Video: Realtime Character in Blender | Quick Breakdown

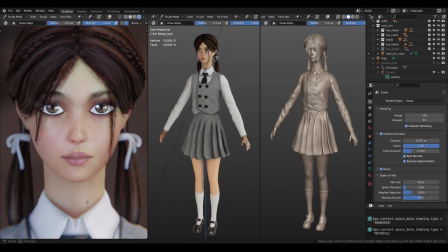0:00 I'm a self-taught 3D artist, and I've been using Blender for the past decade.
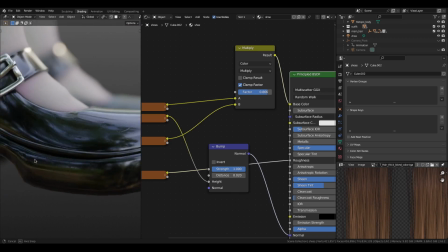0:03 Although I have some experience, I've never tried to make a full 3D character from scratch before this. To make this video, I had to get really good at human anatomy, digital sculpting in Blender, and all the techniques I've learned doing 3D all these years.
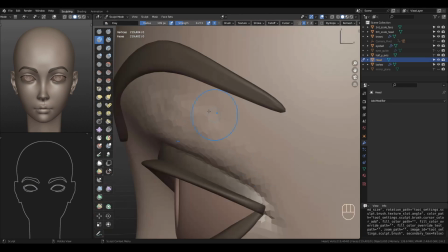0:17 The goal of this video was to attack my weaknesses and to make a comprehensive guide for anyone learning to make characters in Blender.
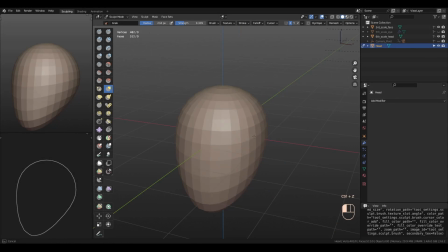0:24 This is Blue Inversion, and let's get started. So I'll start with the sphere, and I'll pull out the basic shapes of the head with the grab brush.
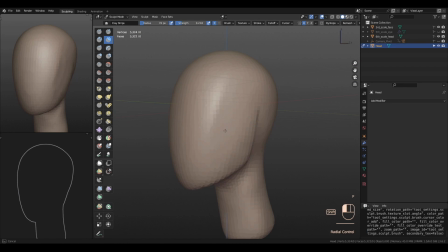0:31 Shift A to mask out the neck, mark the area in the middle of the head for the ear, pull it out,
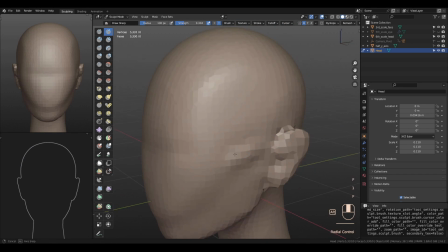0:37 slightly hint at the cheekbone, the temples of the head, use the inflate brush to make the eye sockets,
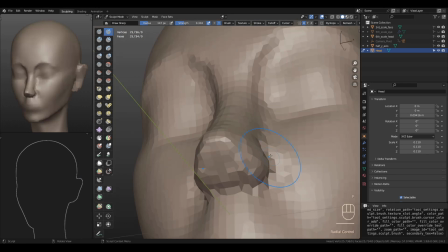0:42 pull out the nose with the grab brush, make the marks for the forehead, go ahead with secondary details to the ear,
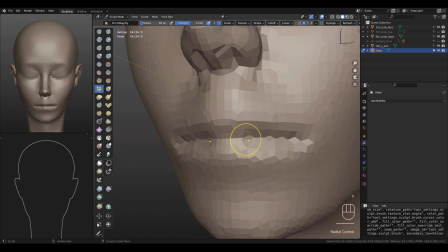0:48 the cheekbone, and use the pinch brush to separate the two lips.
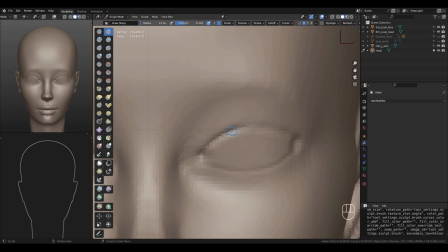0:52 Once you're done with the chin, add some temporary lines for the eyes, and use the inflate brush to add some volume.
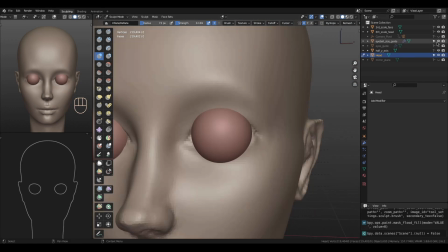0:57 Grab it and put it backwards into the eye socket.
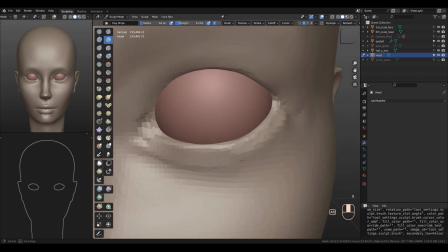1:00 I'm adding a fake temporary eyeball for now and using the clay strips brush to add some volume around the eye.
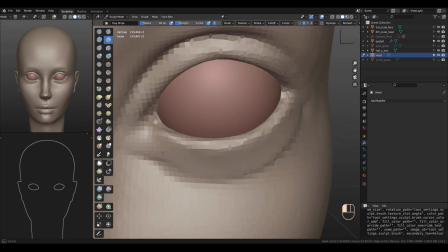1:06 Using the draw sharp brush, I'm making the upper eyelid. Smooth out the lower eyelid holding down shift.
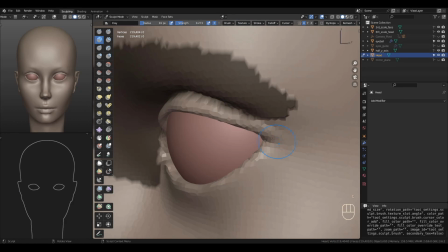1:12 Mask the fold above the eye and pull down the upper eyelid and add some more details.
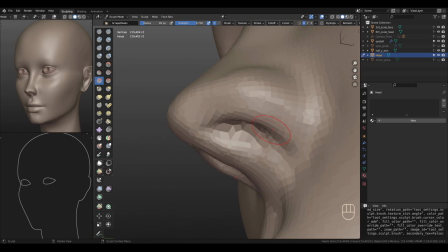1:17 I'll make a temporary iris. Make the nostrils and use the scrape brush to make the planes of the nose.
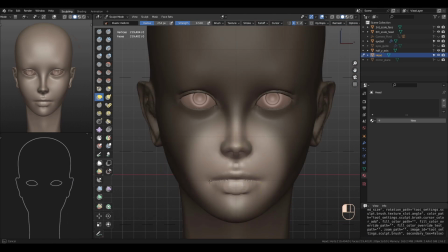1:22 I'll narrow out the jaw because this is a stylized head. Add the characteristic M shape to the upper lip.
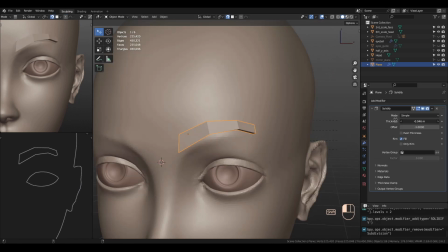1:28 Turn on snapping to faces and use a plane. Extrude it and add a solidify modifier to make the eyebrows.
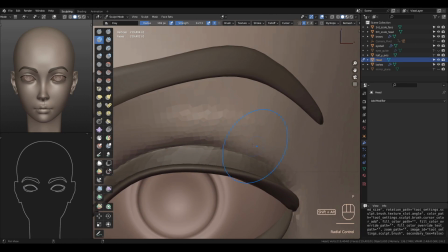1:35 Same thing for the eyelashes. Mask out the upper lid and add some volume above it. That's very important for the relaxed look.
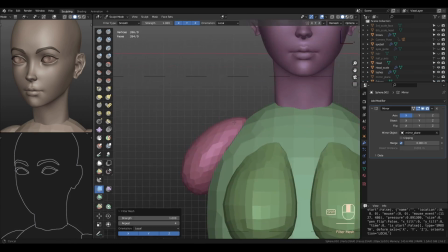1:40 Duplicate the head now and add it into an area of 8 heads for measurement. I'm using separate meshes in sculpt mode to form the basic structure of the body.
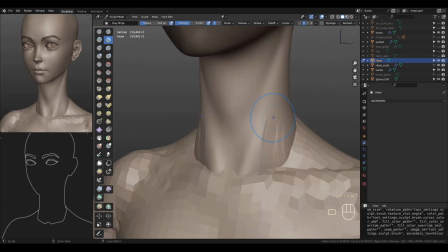1:49 Once you're happy with the proportions, join and remesh the objects together. The head and neck can stay a separate object because the shirt collar will hide the seam. Although the back won't be visible, I like keeping some basic landmarks there. Finally, add the bony landmarks of the arms and make a proxy for the hand.
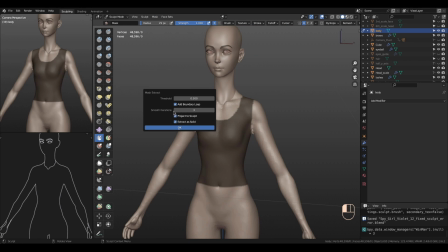2:05 Use the lasso mask to define the suit on the body. Extract the mask into a new object and you can use quad remesher to retopologize it.
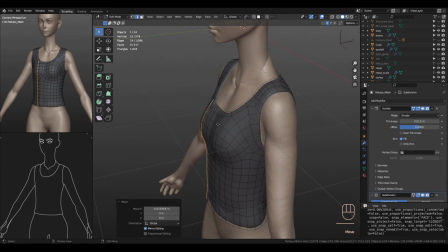2:13 It is paid and I really like it. It's not sponsored, so you can use anything else if you want.
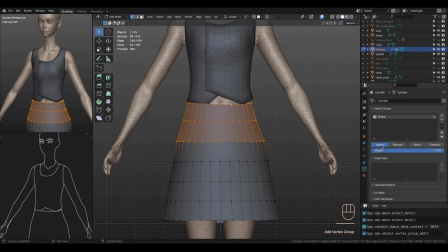2:18 In edit mode, I'm using proportional editing to finish the suit. A subdivided cylinder for the skirt with a shrink wrap modifier to wrap it around the body.
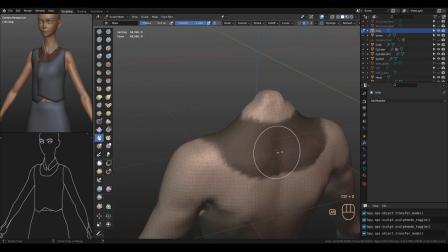2:26 Similar to the suit, use the masking technique to extract the shirt.
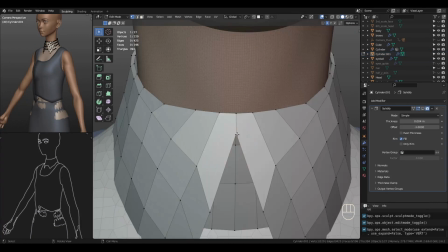2:29 Then finish off the collar, and to fix the topology, I'll be using the knife tool and add an extra loop there.
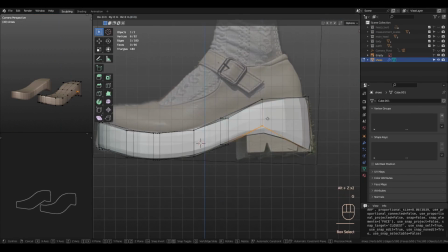2:35 Mask extract the socks. Now I'll be making the shoes. I have a tutorial on sneakers in my channel.
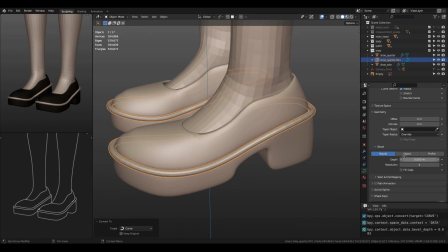2:41 I have two of them, I think, so I'm not going to explain this in too much detail, but it is a simple shoe, so it shouldn't take too much of your time.
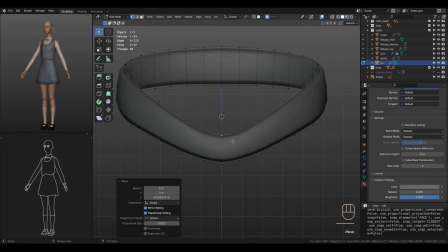2:49 Go ahead and finish the skirt now and then move on to the ties. The tie was a little bit time consuming to model, but I think the clean topology in the end was worth it.
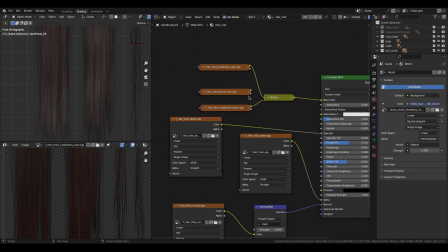2:58 Now for the hair, I'll be using a hair card asset.
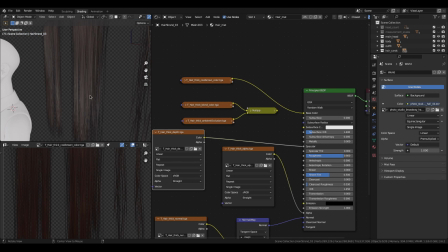3:01 It is common practice to use hair cards for real-time characters, partly because they're lightweight and they're easy on the CPU.
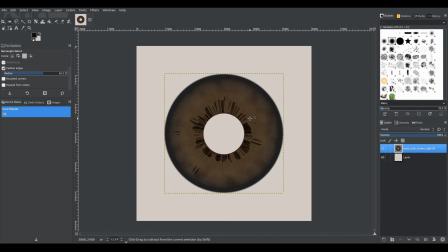3:07 I'll add some slight indication of colors and textures. Now with an iris map, I will make an eye texture and unwrap the eyeball onto it.
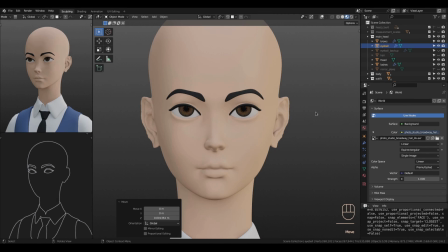3:15 I'll push the eyeball upwards to again give that relaxed look.
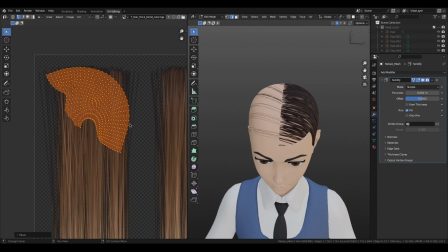3:18 Here again I'm using the mask extract method for the scalp and I'll project it onto the hair card's texture and make a quick scalp out of it.
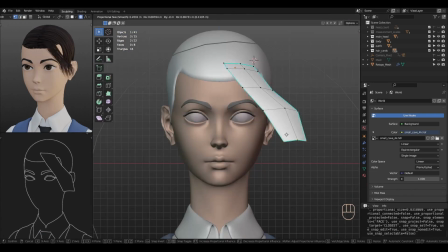3:27 Now the name of the game is using the hair cards and stacking them on top of the scalp.
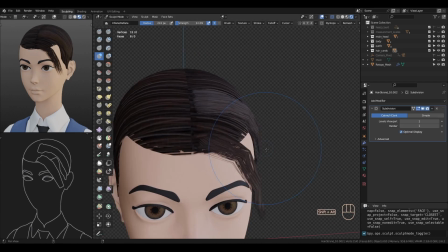3:32 This way we can have some good hair from the hair cards and any gaps will be filled by the scalp shader.
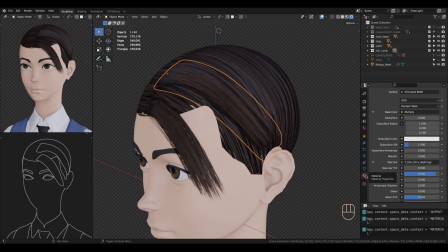3:38 I'm using Eevee to render this out, so I have to make sure that under the material properties, the blending mode is set to alpha hashed.
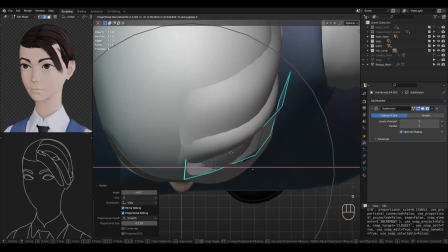3:45 Otherwise, semi-transparent objects like the hair cards will not look right.
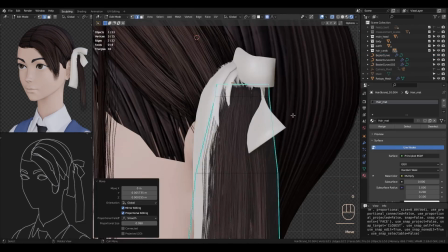3:49 At this point in the video, I decided to make a ribbon for the hair using the Bezier curve object.
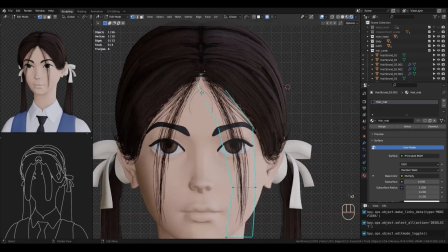3:55 Females have a relatively higher hairline than males, so making that change instantly improved my render.
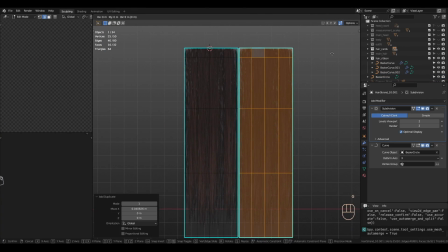4:00 I'm using the hair cards and with the curve modifier wrapping them around a circle.